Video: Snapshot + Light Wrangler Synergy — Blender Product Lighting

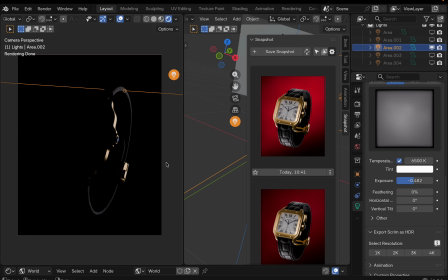(12:07)
I want to create an interesting effect by using the color that will complement the red background.
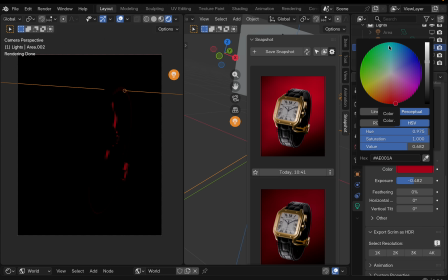(12:22)
So I'm choosing this color and trying to come up with the complementary color for this light.
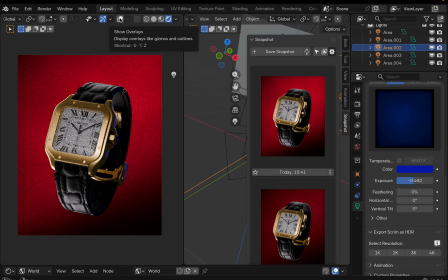(12:35)
Okay, now it's too dark, obviously.
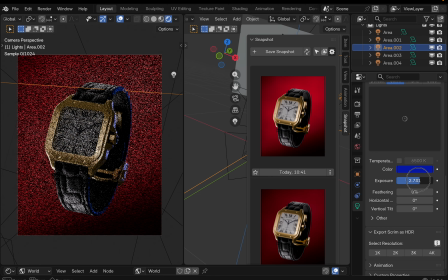Saving our next snapshot
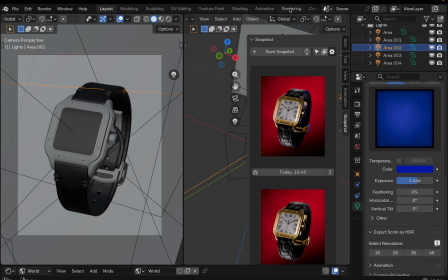(12:51)
and comparing how it looked before and after.
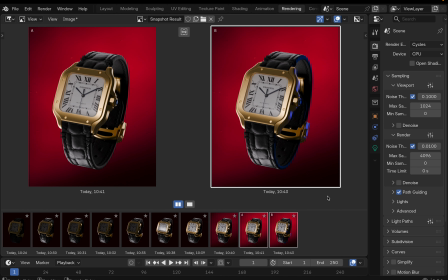(13:01)
I see that it looks interesting, but a little bit too much, and I want to tweak a color a bit, basically make it less saturated.
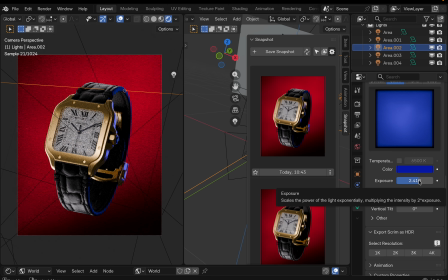(13:18)
Simply tweaking the exposure basically desaturates the color, but I also want to desaturate it more.
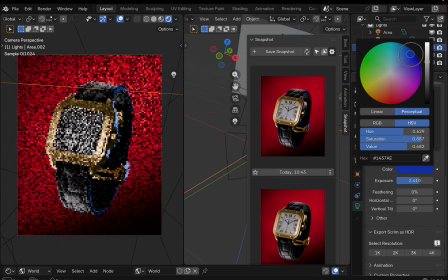(13:26)
Here I'm trying to maybe tweak the hue, but actually the initial hue was quite fine. And now I eventually realized that I need to desaturate it to make it less cheesy.
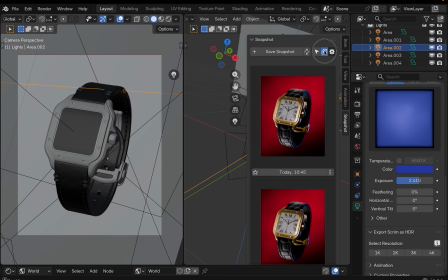(13:49)
And here we're comparing before and after. I think it's fine.
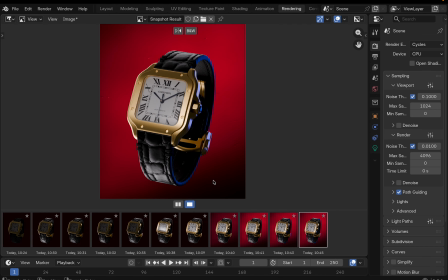(13:56)
It looks fine. Basically, I want to add an additional light to the background,
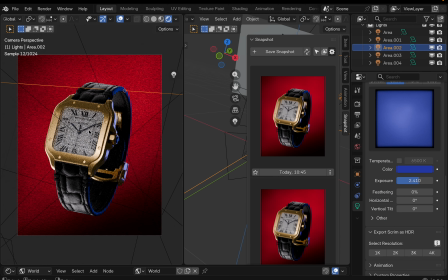(14:04)
to the bottom right corner, using the same color, the same blue color,
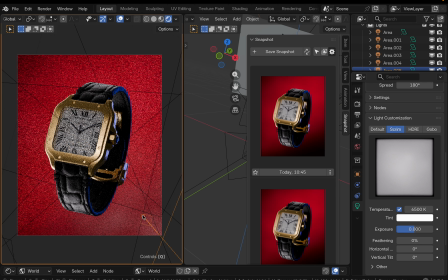(14:12)
to create more interesting look.
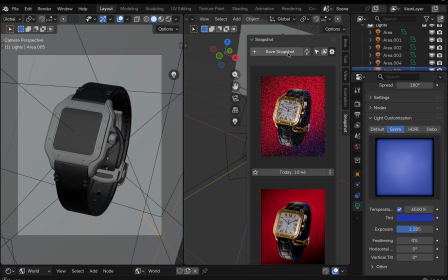(14:20)
Saving our next snapshot as usual. Once I start working with this snapshot add-on, it's actually became obvious to me that is a really must-have tool,
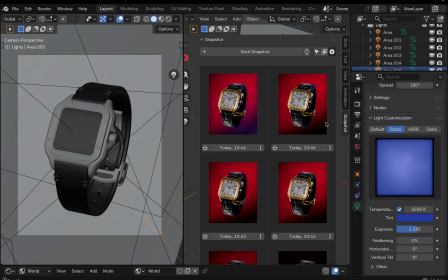(14:36)
at least for me and for anyone who cares about the lighting, because lighting is really about push and pull, and without be able to conveniently save intermediate steps,
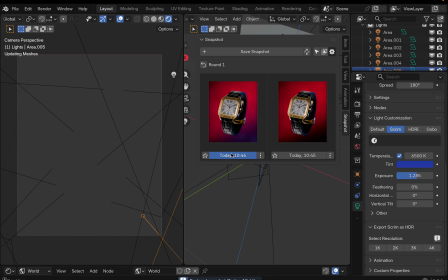(14:57)
and compare them, it's much harder to get the best result. To me, it looks still too bright. The blue background light still looks too bright, so I'm decreasing it a bit.
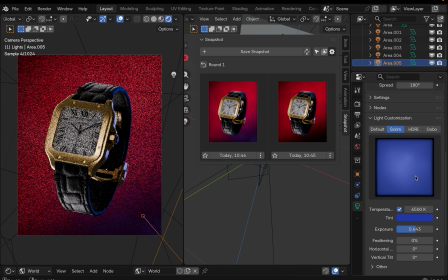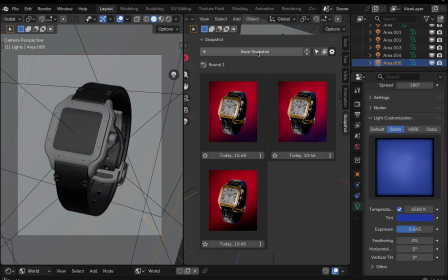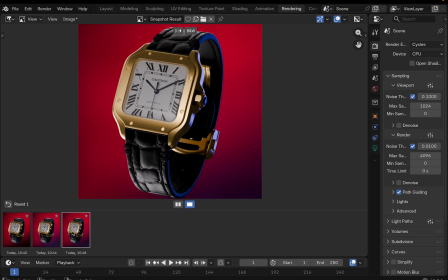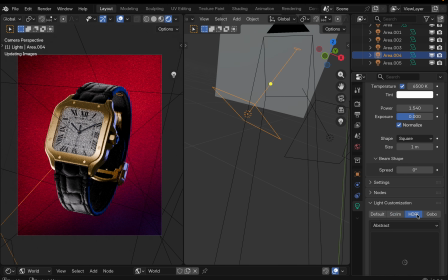(15:28)
And here I'm trying to experiment a bit with the main light that we used to brighten up the background.
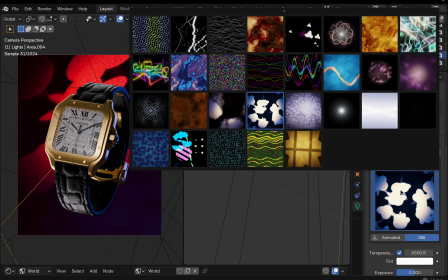(15:37)
And instead of using a screen light, I'm trying to choose
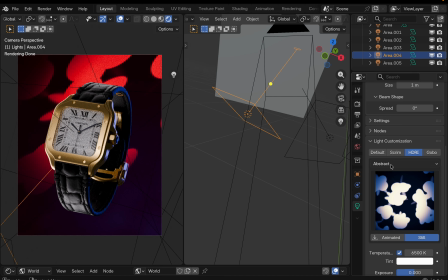(15:42)
an appropriate HDRI projection image.
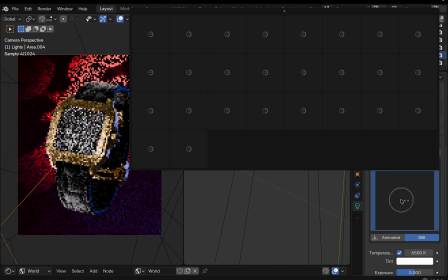(15:49)
Browsing the catalog for inspiration and eventually landing on this original studio
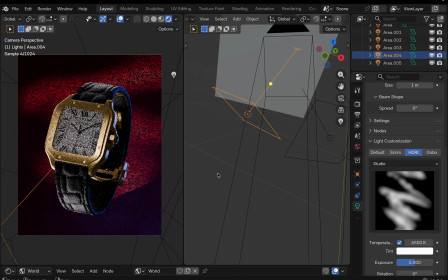(16:02)
HDRI's collection and using this zigzaggy light pattern, increasing the beam shape to make the contours less pronounced,
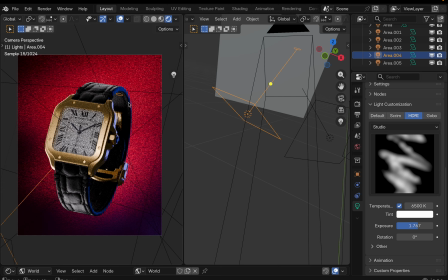(16:18)
and changing the position of the light.
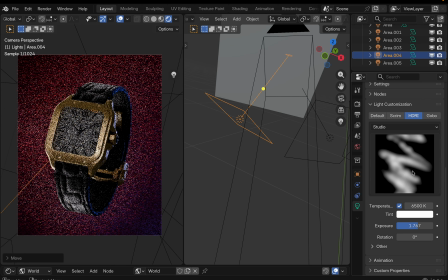(16:23)
I'm not afraid to do it because I know that I will be able to restore
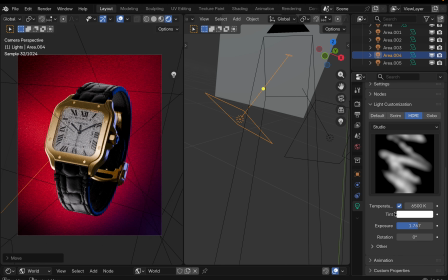(16:30)
all the lighting with my snapshot system.
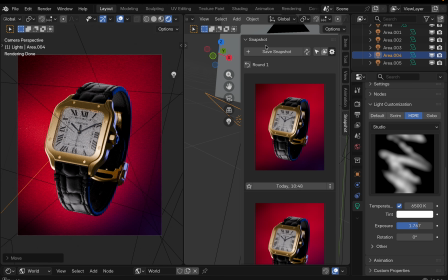(16:36)
So saving the next snapshot, capturing the current state,
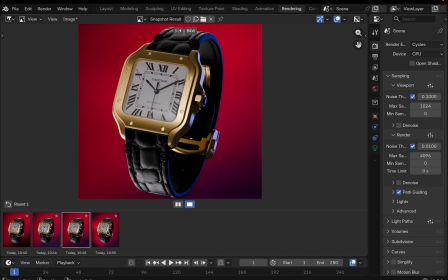(16:43)
and let's compare how it looks now with the HDRI background lighting and our
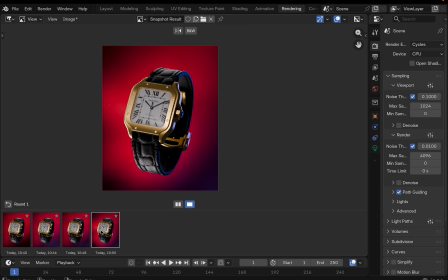(16:52)
default normal lighting. The first one looks more clean, the second one looks more dramatic, so I'm giving a start to each of one and promoting them to the next round,
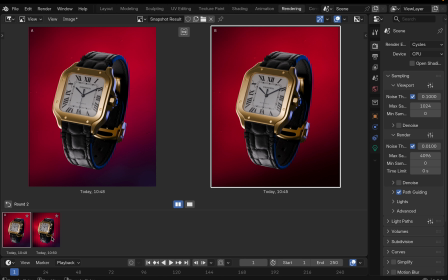(17:07)
so other snapshots won't distract us. They both look fine, I guess, but I believe I decided to proceed with the first one, which is
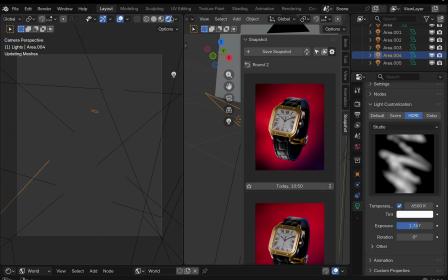(17:26)
less dramatic and more clean.
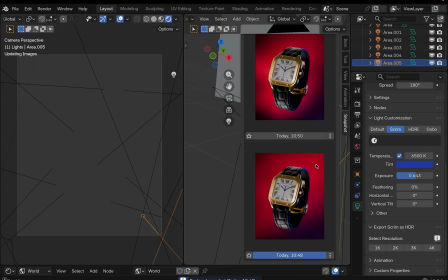(17:30)
Here I'm restoring the lighting just by clicking on the relevant snapshot and all the lights being restored.
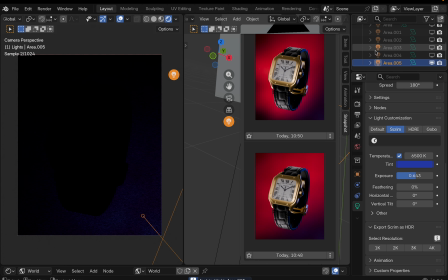(17:38)
Here I'm using isolation feature to toggle between lights
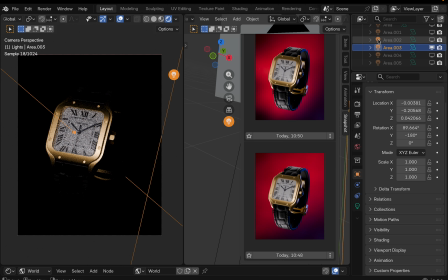(17:43)
just by clicking them in the outliner to preview the effect of each of them. And I think that this front light could be tweaked a bit.
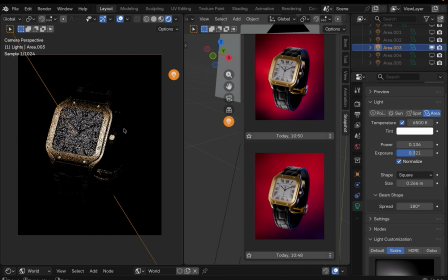(17:58)
I'm changing the position and the power, or it's not the power, it's just power.
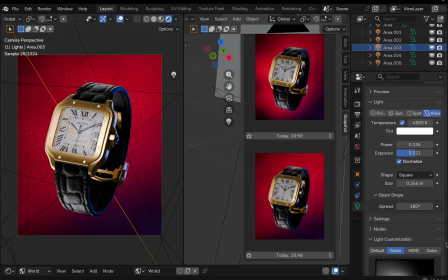(18:07)
Okay, English language is quite hard. Saving a snapshot once again.
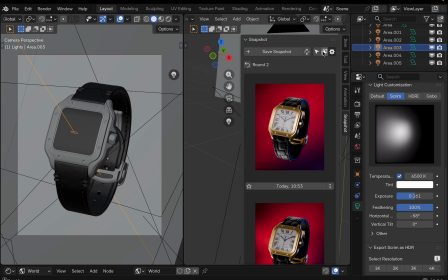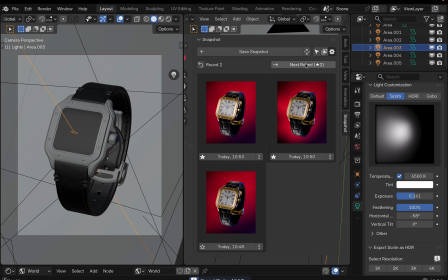(18:22)
Promote them to the next round number 3.
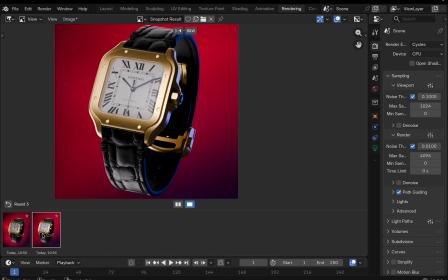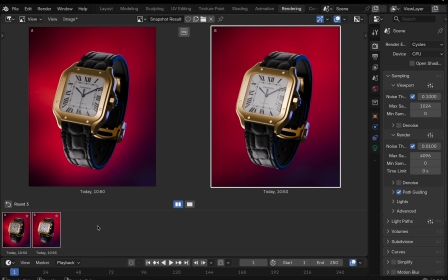(18:34)
Which one do you like more? I think the right one is better, but it's a bit too bright, so we need to decrease
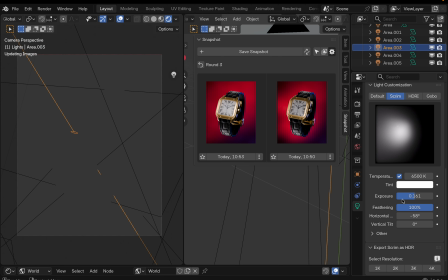(18:45)
the exposure.
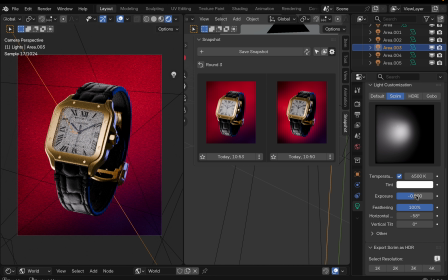(18:51)
And I believe this would be the final setting for this particular light. Oh yeah, here's a great idea to make it warmer, to highlight the gold
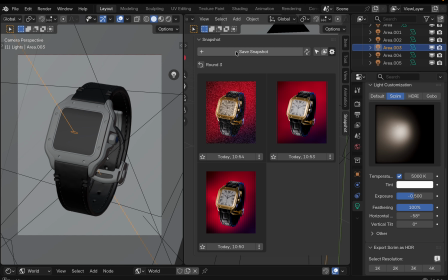(19:11)
color of the body,
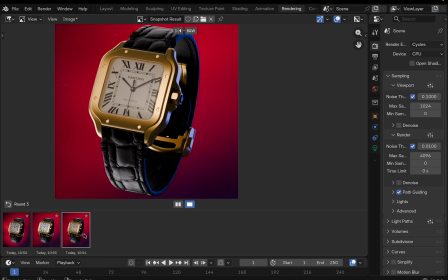(19:15)
and also it helps decrease the brightness of the dial a bit. Yeah, I definitely like how the warmer front light works here, but I also
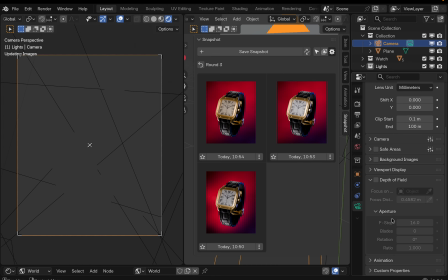(19:35)
think that the dial itself should be a little bit brighter.
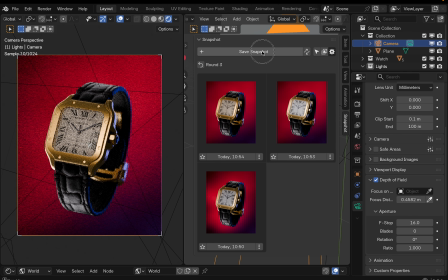(19:41)
But here I'm trying to compare
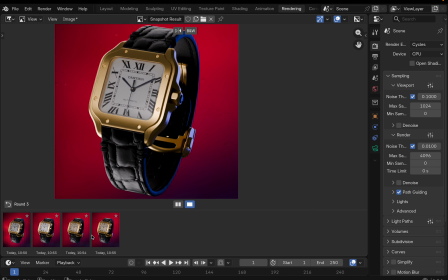(19:46)
how it looks with depth of field enabled for the camera, and of course it looks much better.